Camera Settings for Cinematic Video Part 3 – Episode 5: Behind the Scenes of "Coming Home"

So I'm going with a slower shutter speed to make it kind of look more dreamy memory type feel so we're experimenting doing 60 60 on the shutter speed and also all the way as low as 30 because much below that it starts to get really choppy like honey it starts to get really choppy like it's dropping frames or something so that's what we're working with here got the we're in the shade so I'm using about 55 to 6,000 on the white balance and working with kids so we have incentives to try to help them focus like cookies and shows and ice cream. So we'll see how it works out and get back to the editing room.
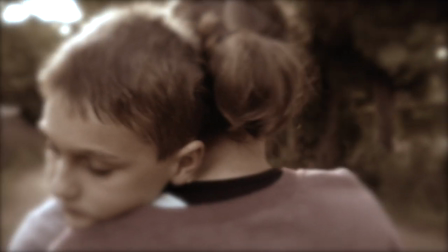(9:05)
Before we started I did some tests the day before to see how it could look in the film and these were the initial shots.
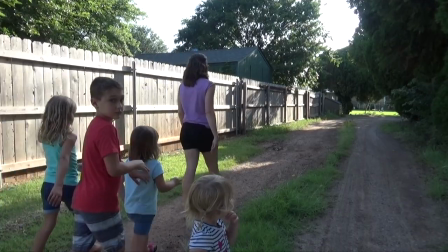(9:13)
I liked how they work so we came back out at the same time the next day and I planned the shots
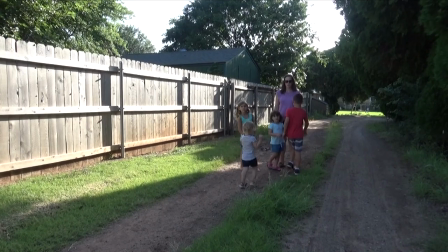(9:18)
that we started with the ones that used the most people and then moved down to the ones with the fewest.
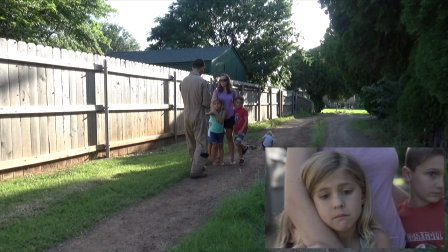(9:23)
And this was almost a year after the original shoot so there's a huge difference in how the younger two look so
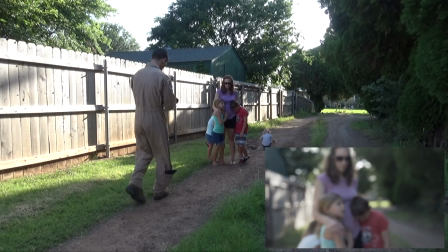(9:29)
I placed the older of the two with her head facing away and the little one just kind of moved around where she wanted.
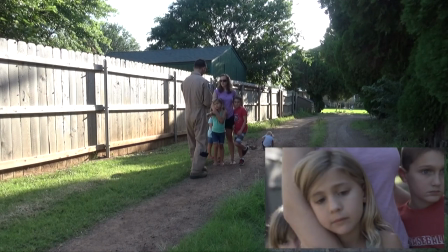(9:35)
My son didn't look too much different but my oldest daughter was missing her two top front teeth so we had to make sure that that didn't show.
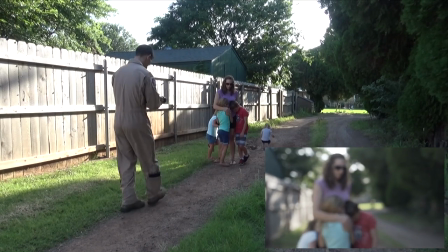(9:43)
And to help mask the age difference even more I filmed in an aperture of f2.8
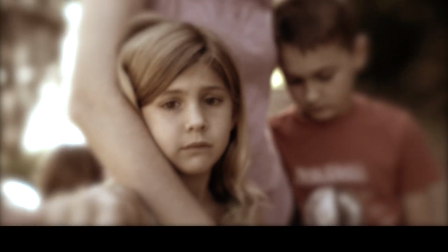(9:48)
and had it manually focused on my daughter's face so as I moved away everyone got more blurry.
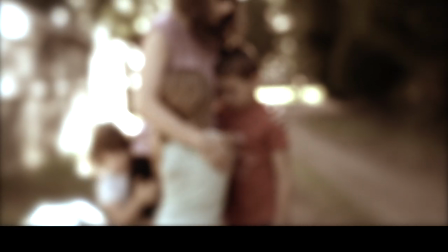(9:53)
This also helped enhance the fact of me leaving and kind of drifting away. We needed a quick stop for some bug spray.
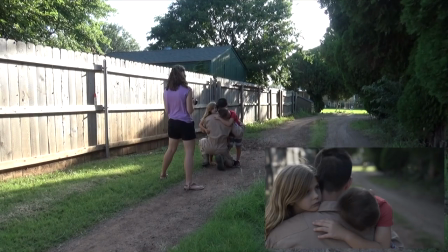(10:00)
Next up I did a quick take to show my wife how it needed to look. We watched it and then set up for her to film it and it was a pretty easy shot overall.
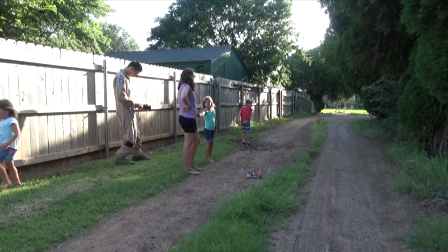(10:08)
And with this final shot I had my wife stand there so I could set the focus on my daughter's hand.
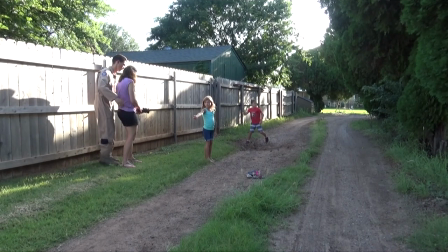(10:13)
Then we switched so she could see how I wanted it framed and make sure the focus stayed where our hands would be.
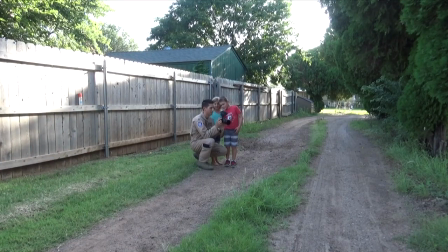(10:20)
We looked over the shots and that was a wrap for the filming. And here's that final sequence put into the final film.
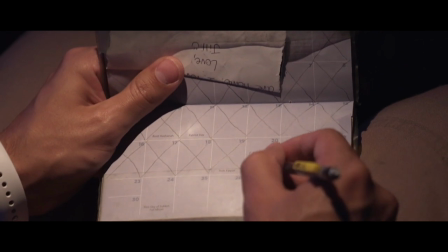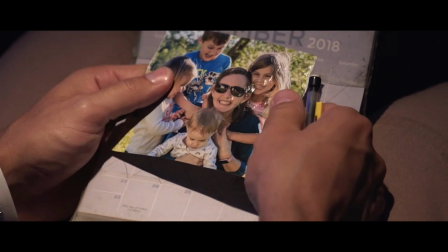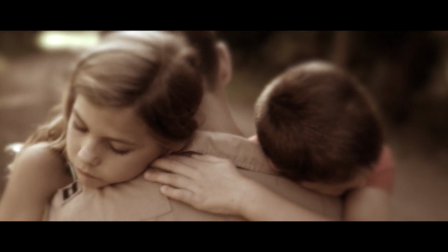(10:41) Dad, can you just stay?
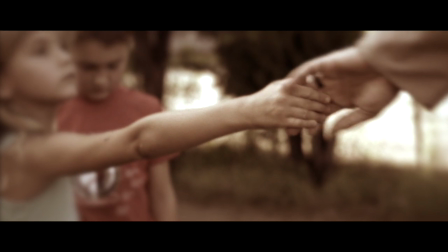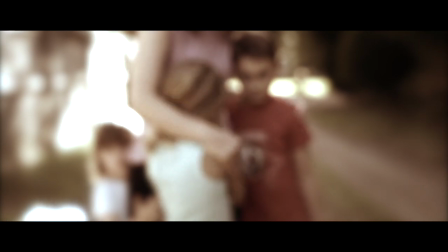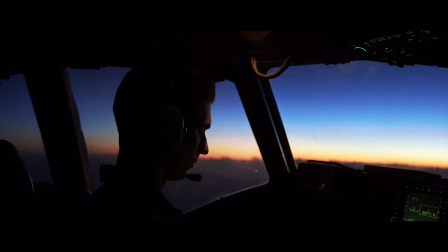And that's a wrap for all the camera settings and equipment used throughout my short film, Coming Home. And in the next episode we're gonna dive into editing and cover everything from organizing and backing up your footage, all the way to shaping your story in the edit. So stay tuned, and I'll see you soon.